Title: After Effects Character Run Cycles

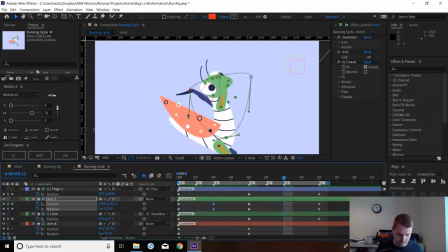We'll test the same down position as well, why not?
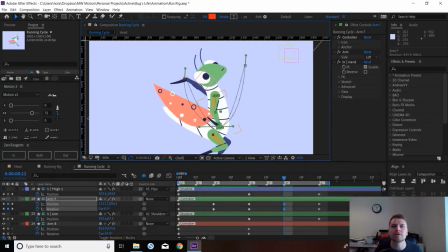Obviously we've got some crazy overlaps here, so let's just rotate these out. Adjust these beziers.
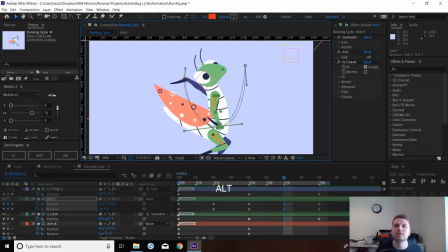When it does that, if you hold Alt, you can separate them and control them individually. Alright. Let's see how that looks.
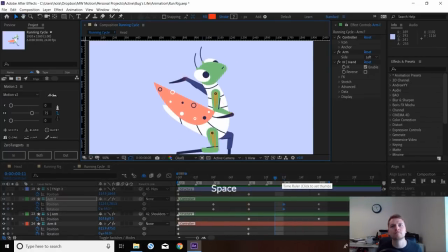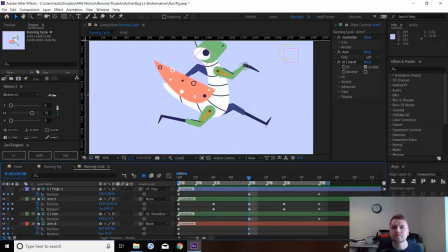Like the torso, I'm just gonna exaggerate the ease on the up positions. So the pass points are really quick.
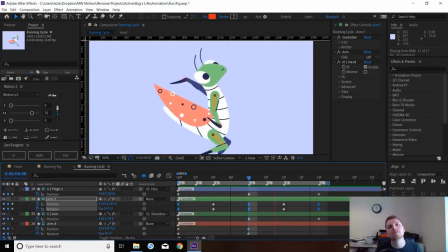I don't like how this is getting so crunched up here, so I'm gonna pull this one down
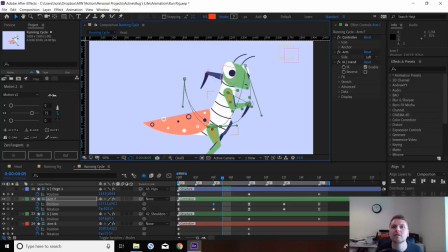like that. Maybe we can exaggerate this a bit more. This is what I mean about how when I animate, it's very
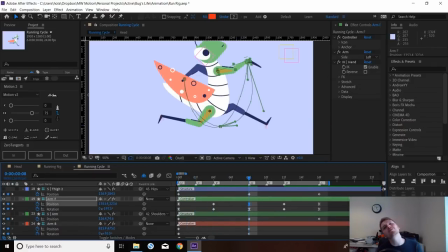back and forth because you need to just constantly see how the pose is reading, and it's a lot of like fine adjustments.
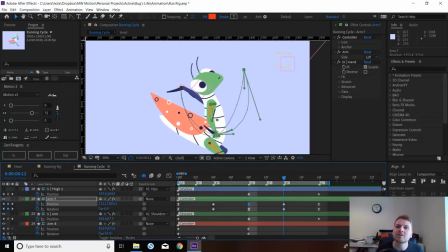This is why it's always time consuming. Here the rotation's wrong. I want that one to be flicking this way now, as if it's been dragged down, so you should start to see that,
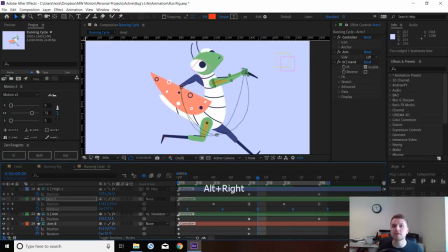particularly if I nudge these a frame behind, which I'll probably do.
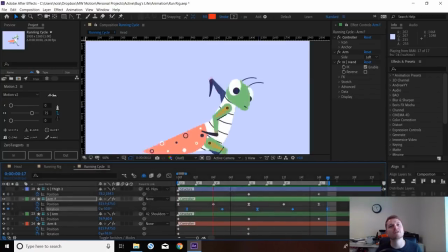You should get a sensation of that wrist being dragged. It's not coming across yet because the easing's too high.
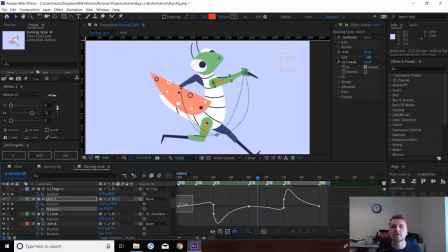So let's just select these ones. And I'm going to just do something like 35, see how that reads.
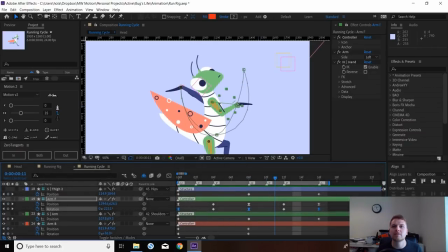Yeah, it's kind of working. Not as well as I'd like it to. So I think what we'll need to do is just add in some extra keyframes.
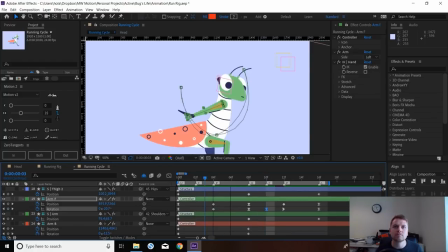Same for this one, I think we could benefit from a keyframe sort of like this.
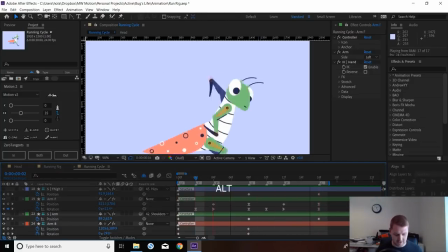There we go. Now we've kind of got this sensation. It's not that easy, Matt.
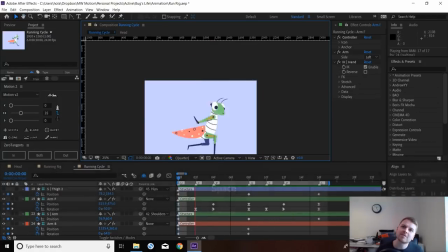That wrist is really floppy, which I quite like.
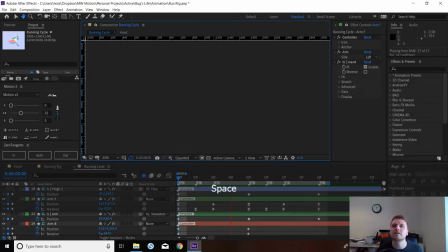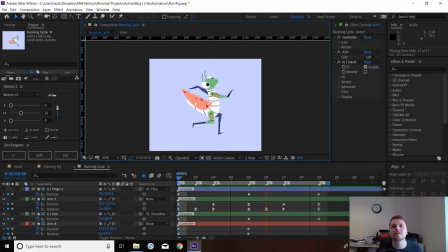Cool. It's just play with this one there. Actually, what I could do
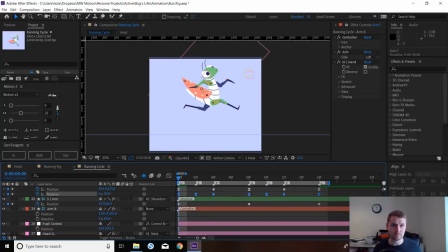I'm gonna just copy these onto here. No, because I didn't actually copy them.
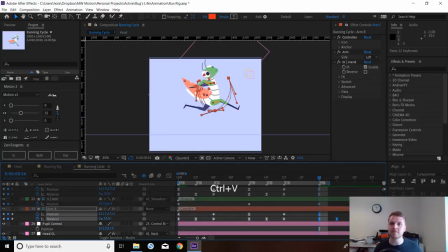And then we're gonna copy another pair. So this new loop would be from here. So if we delete all that in front of it, bring that forward so it's inverted.
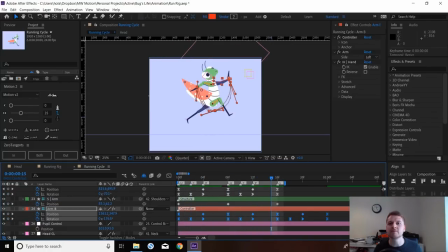So it's our new loop there with the arms, so we can delete this.